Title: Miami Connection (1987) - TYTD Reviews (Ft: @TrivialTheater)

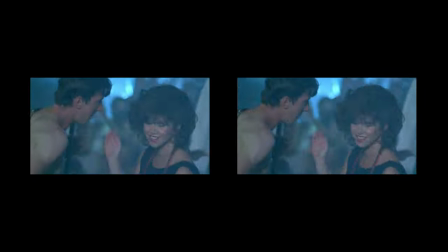The on off ramblings about friendship were a definite highlight for me personally and well…I'm always a sucker for a slightly creaky picture.
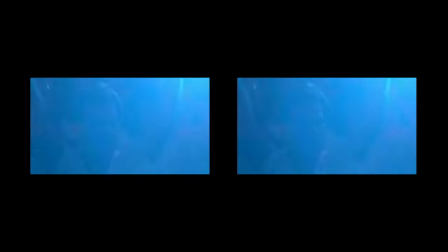I might not 100% get on with the script, but I absolutely get on with the sincerity behind it.
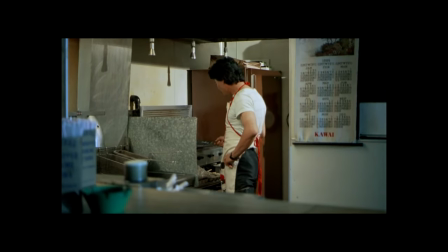Miami Connection has many points of strength, but the script comes up about as short as this guy's pants.
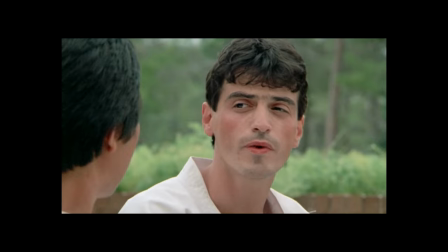The feeling of George Lucas writing the dialogue for the prequel trilogy is consistent throughout any part of the movie that isn't a fight or club scene.
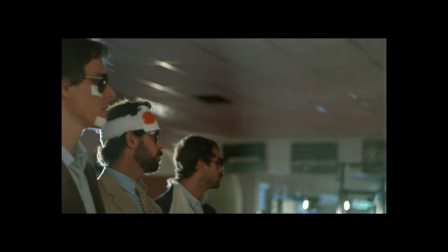Humans don't necessarily speak that way, and delivering those lines convincingly would be a unique challenge for a seasoned actor, much less someone new to the game.
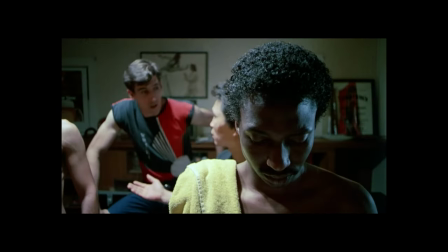That said, to echo one of the words that can sum up this movie clearly,
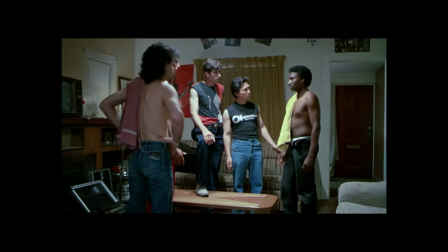everything is said with a level of sincerity that automatically softens your heart, even if YK Kim is playing a game of foot-based got-your-nose. I will say the level of hate Jeff and company have for Dragon Sound doesn't quite track,
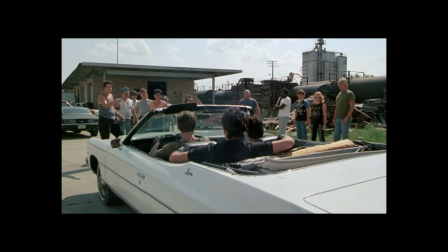but it seems like there wasn't a lot of thought given to it beyond the fact that evil dislikes good so much they'll risk all the limbs to put it out of commission as long as it doesn't interfere with drug dealing or workout time. The movie's final message of achieving world peace through the elimination of violence after the amount of
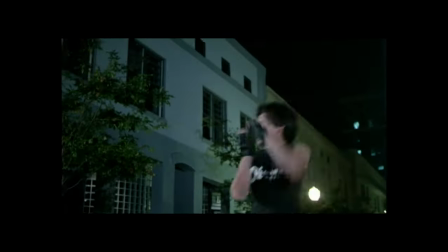unapologetic ass-kicking we've witnessed over the past 90 minutes could be considered quite a head scratcher.
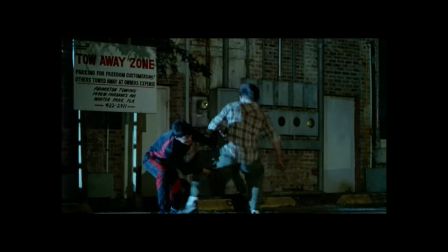But there are worse ways to deliver peace and love. Isn't that right Tommy Wiseau?
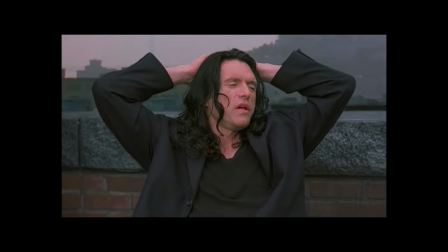If a lot of people love each other, the world would be a better place to live.
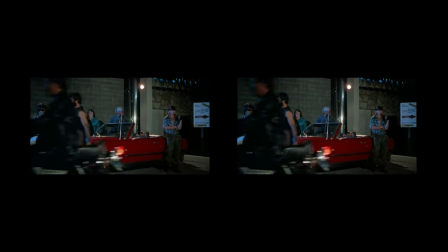On the direction front, it's not bad. Not bad at all. Wu has managed to just about cultivate an interesting and largely professional looking project.
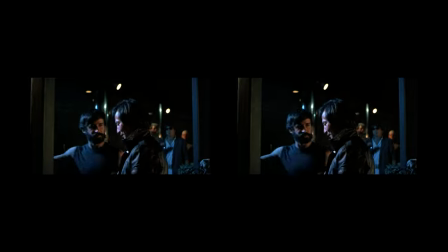Even if the script may be lacking, quite often the visual direction will help pull the films socks up and point it in the right direction.
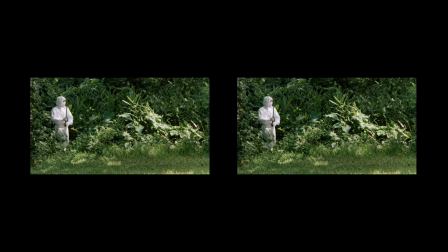With the dragon sound music videos and the end sequence in the forest being definite highlights.
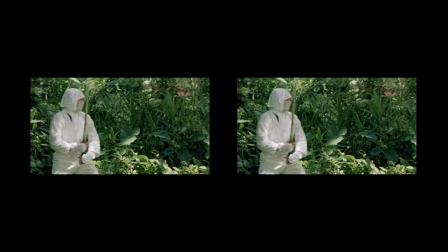It's far from an engaging and studio grade experience but compared to similar movies with
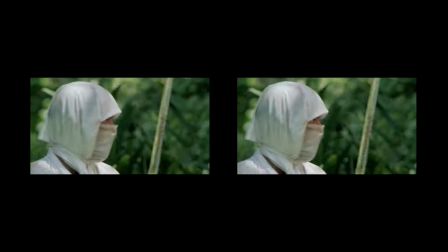similar scopes and budgets this thing does a really solid job that made me want to come back for more.
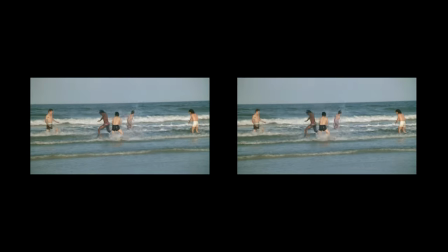Direction of the cast by contrast is a bit more of a mixed bag with most of the cast being
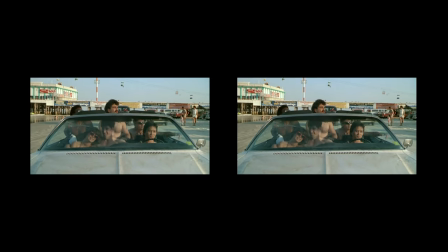made up of students from Kim's studio who'd never acted before in their lives before this.
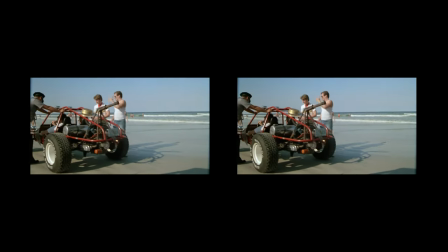It's fair to say the film is a bit of a crapshoot as to who exactly is able to act and work to director instruction
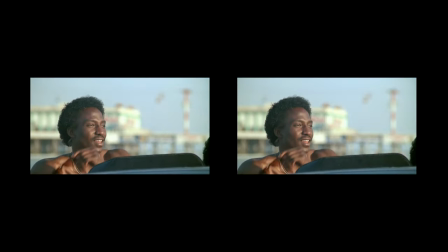and who's here basically to make up the numbers and try their best to not completely throw the film out of whack.
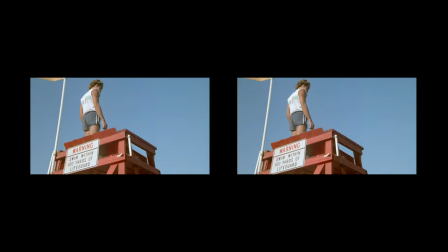For the most part, it's about fine. Almost none of our core cast feel particularly natural in front of the camera.
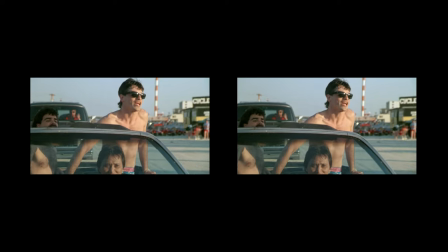They almost all feel a bit awkward and a bit stilted and unsure as to what exactly is in frame.
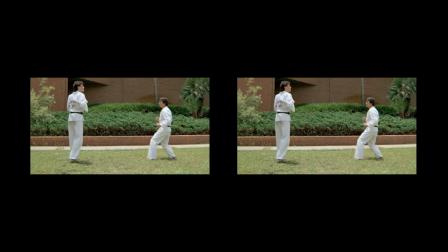This is particularly noticeable in the fight scenes themselves which absolutely have no sense of mojo.
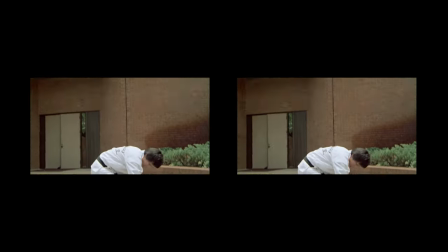Almost like when someone's learning a dance routine for the first time the fight choreography in almost all instances just did not flow naturally.
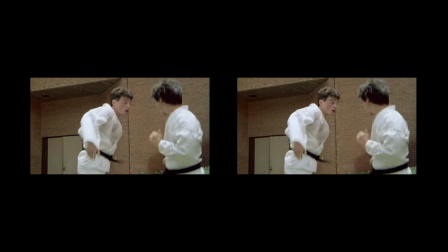It's almost like you can hear the cast member going. Move 1. Ok. Onto.
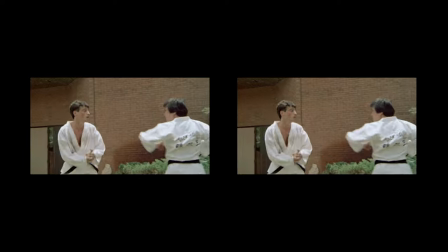Move 2. Ok. Now move 3? Ace.
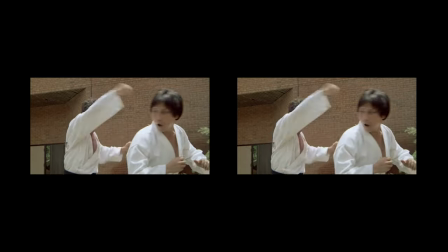Right. Move 4. which really affects the vibe and pulls you as an audience member right out of the action.
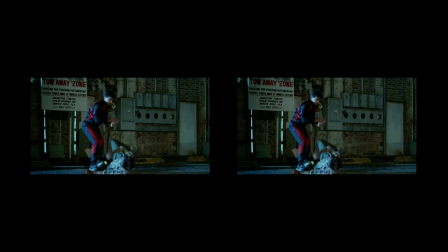While they do use soft contact here to help make the punches and kicks look at least a bit believable,
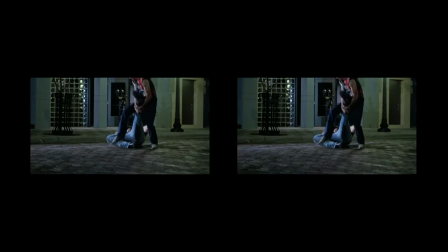sometimes they choose the wrong angles in the edit and the result makes those punches and kicks feel like they have all the weight of a feather behind them.
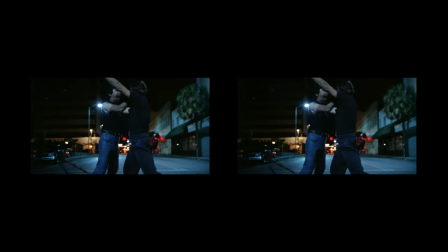Throw in some random effect filters such as frame dropping or slow motion and you end up with fight scenes that just feel way too heavily planned,
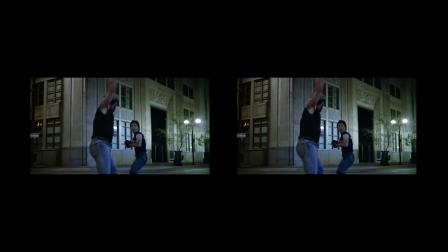that are being handled way too awkwardly by a cast of characters who aren't looking or feeling confident and up until this point weren't even actual actors.
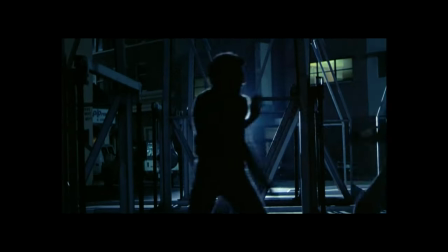Direction on Miami Connection is a story of two halves for me. In terms of any scene involving martial arts, the direction feels like it's in very capable hands.
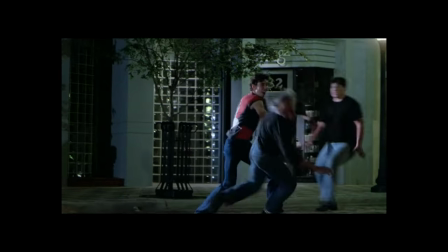Given the minds behind this, I think you'd be hard pressed to expect less. In terms of everything else, it's not Not bad, but you wouldn't be wrong for wanting more.
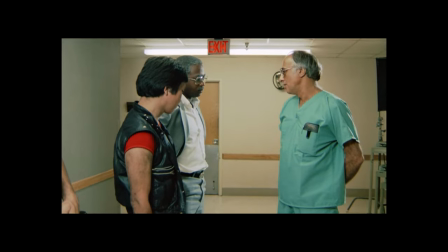As Dan mentioned above, the entire ending segment had to be done by YK Kim himself, as director Woo Sang Park returned to Korea before reshoots.
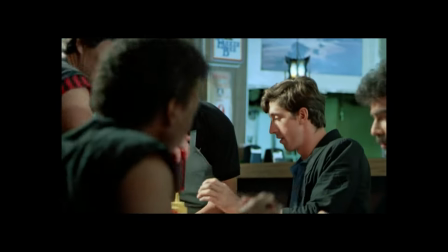He has 23 directing credits, consisting mostly of martial arts and kung fu features, set in South Korea and the US.
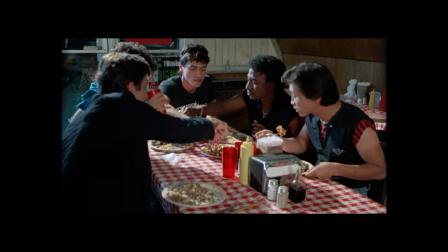His most well-known works are American Chinatown, Gang Justice, and our very own Miami Connection.
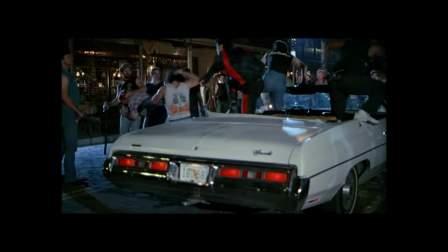Almost all the actors and extras were YK Kim's students, so the ability to play fight would have been a prerequisite.
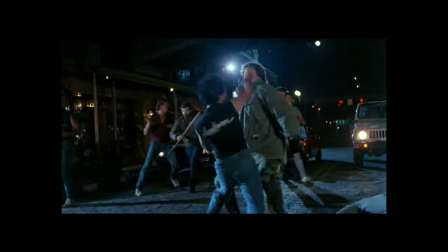The camera angles do help to hide any times there might have been troubles with this. You aren't going to find a huge variety of shots used,
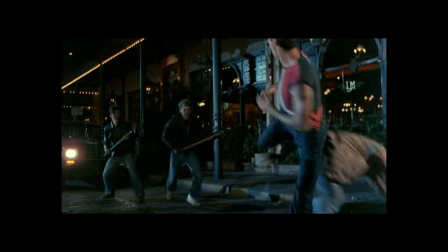but there was a decent pace kept up during the fight and club scenes that helped to cover most of the moments that should have been left on the cutting room floor,
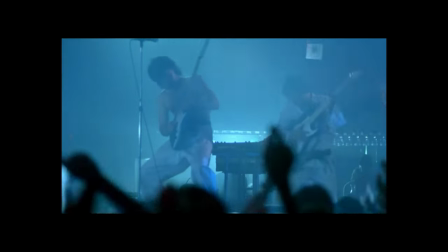mainly any time members of Dragon Sound attempted to play instruments outside of Tom and Jane.
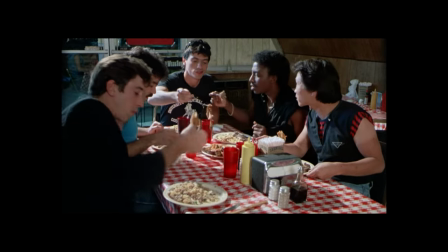For the rest of the movie, whether it was the guys eating at a restaurant, eating at a different restaurant,
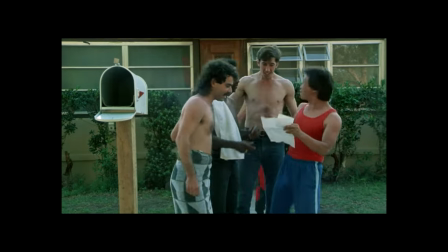driving around, or running outside in a towel, I'm not sure what to say about the direction there.
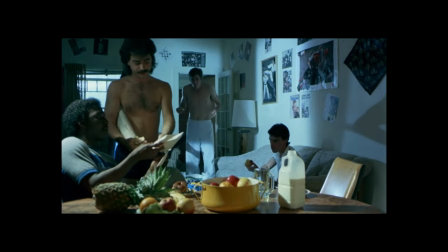It's pretty basic for pretty basic life tasks. But as you'd expect some variation would have helped make those more low key moments less mundane.
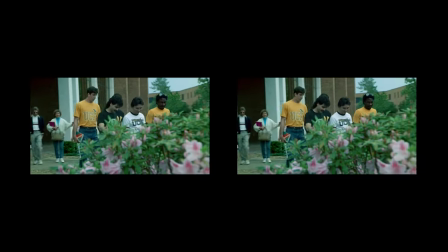The cine was somewhat lacking too for me. While I thought the music video sections were handled very well, everything else just feels kind of flat.
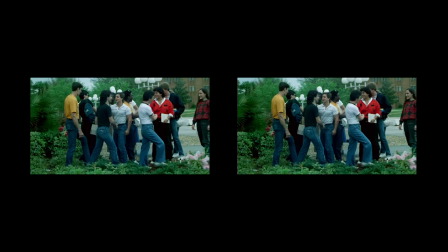We see the same shot types over and over again which was disappointing.
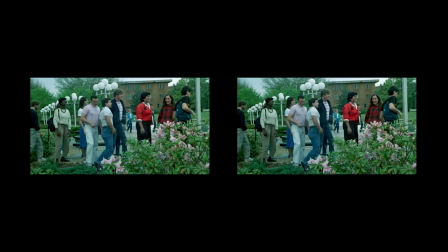Experimentation is pretty much left to video effects and given how much of the marketing emphasises cool neon 80's and it's branding, theres not really a lot of that on show.
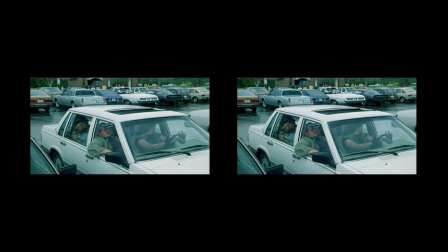Instead most scenes are either day for night blue or just kind of beige and brown. Composition is uninspired with basic framing applied and seldom anything else.
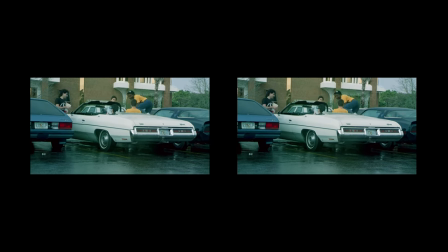They don't really follow traditional shot setups and it feels like the crew knew how to do 2 lighting setups.
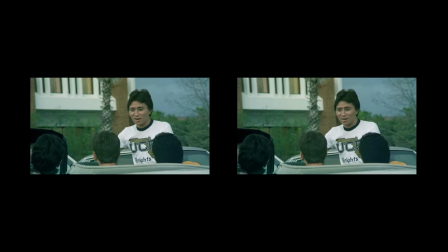Day for night and floodlit. Because that's all there is here honestly. Performance wise?
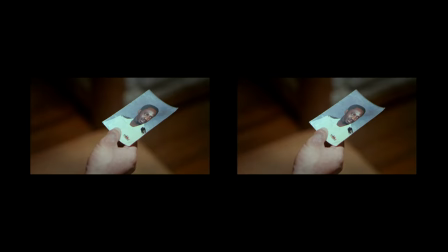Luke. No one gets out of this with much in the way of dignity. The only stand out performers for me in this were Kim and Maryse Smith as Jim.
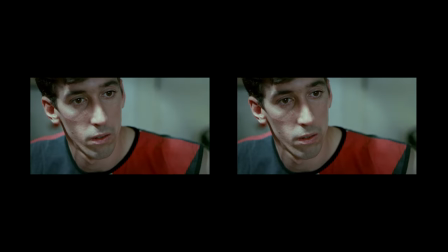And it's not because they're brilliant performers, it's because they're the cast members who I feel would most fit into an episode of Garth Marenghi's dark place.
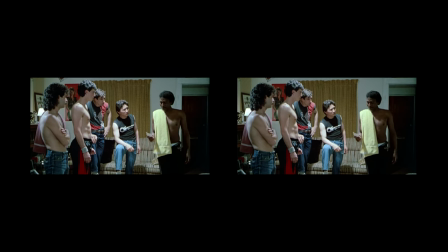The rest of the cast range from muted to awkward to just plain weird. Sometimes it works, sometimes it doesn't.
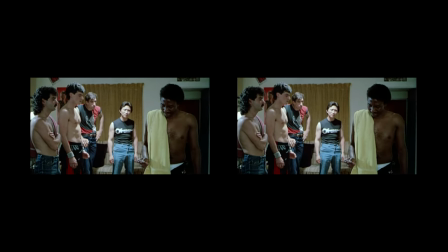But on the whole, if you're not one for cheesy oddness in your action movies…
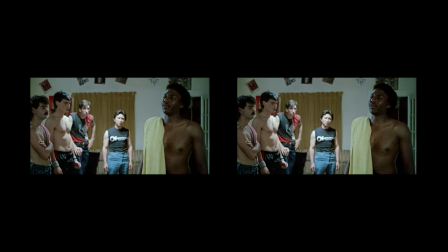Firstly…what are you doing watching 90% of the commercially available action movies but secondly…this maybe isn't your rodeo.
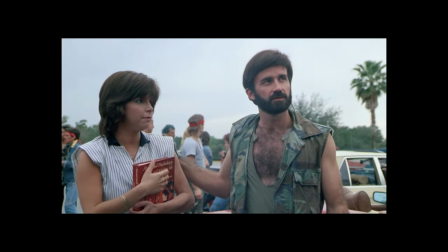For my money, the performances by and large were either very overstated or quite understated.
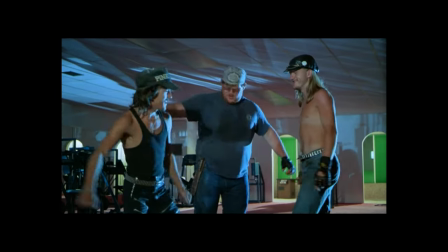But the one thing you can say is that they were sincerely giving it their all. As stated above, sometimes the dialogue does meander into prequel trilogy levels of awkward,
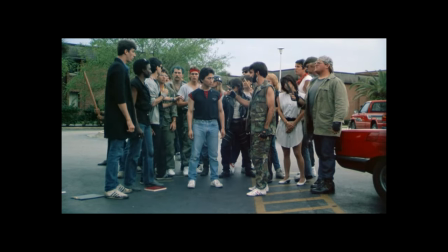but it's done with such heart that I find it hard to judge them harshly for doing their damnedest to deliver lines with conviction.
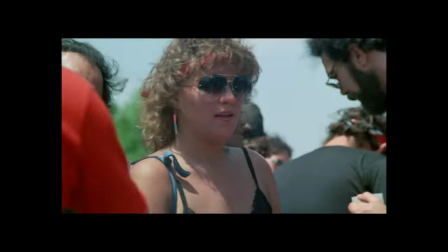The most natural acting you're going to see are the roughly hundred bikers paid in beer during the motorcycle bar scene.
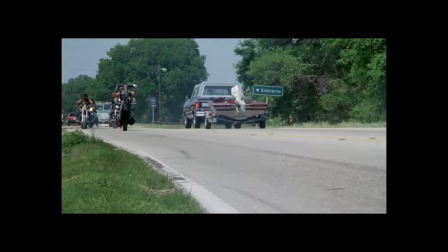Booze was definitely to thank for lubricating their acting gears.
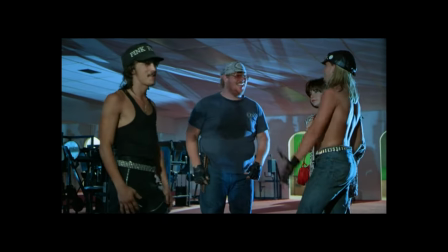According to the commentary, some of the dialogue, especially that of Jeff's younger gang members, was left somewhat open-ended so actors could speak more naturally.
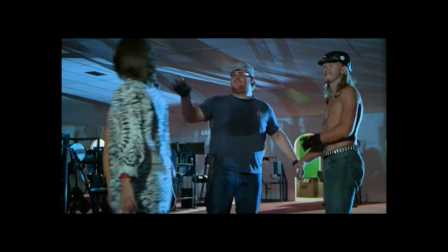Which gives the gift of banger lines, like…
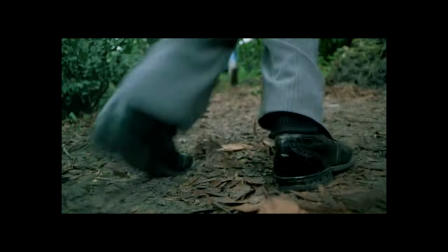This aint considered a cheesy movie for nothing folks. Additionally, the last 20 minutes graces with no less than 3 screams worthy of Willem.
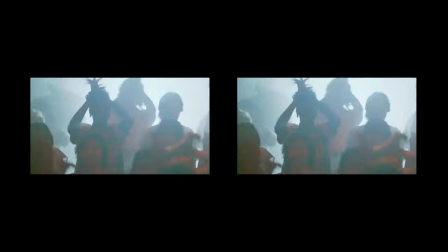And that makes me really happy. And finally, the soundtrack. C'mon man it's dragon sound.
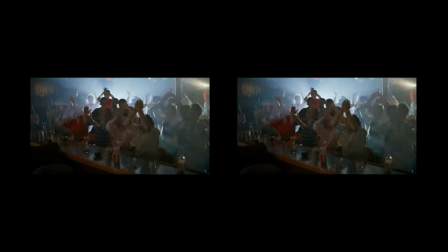80's pop rock at it's finest.
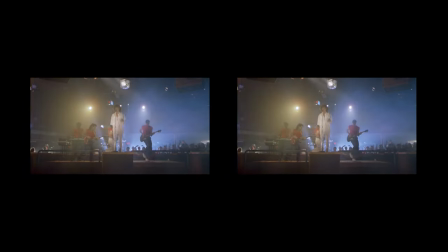Seriously, if you want the quickest way to figure out if this movie is for you, go and boot up a spare tab and look up their track Friends. It was one of the first songs in this movie and it's incredible.
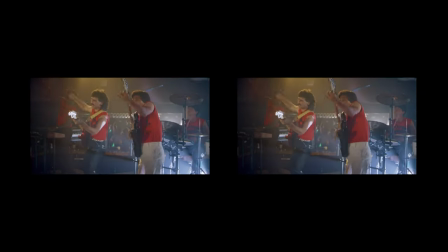Very much in the camp of the shimmy slide in terms of some of the most iconically funny and weird but damn good music ever put to film.
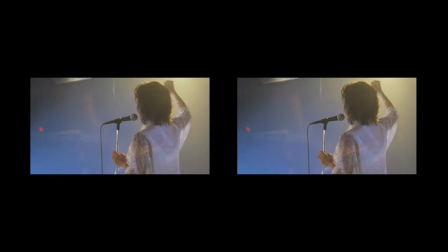And that pop rock edge envelops this whole movie. Seriously this is one hell of an OST and I seriously regret not nabbing it on vinyl when I had the chance.
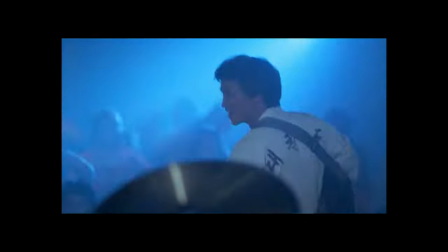Even if you've never heard of Miami Connection, you've probably heard the musical stylings of Dragon Sound, the new dimension in rock and roll.
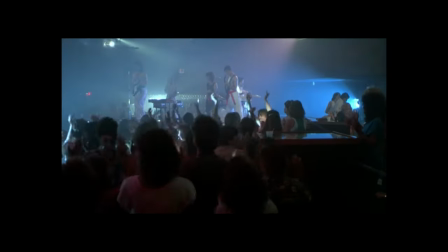The song Friends has become iconic enough to appear in numerous other projects including Scare Package 2, Ping Pong Summer, and Far Cry 3.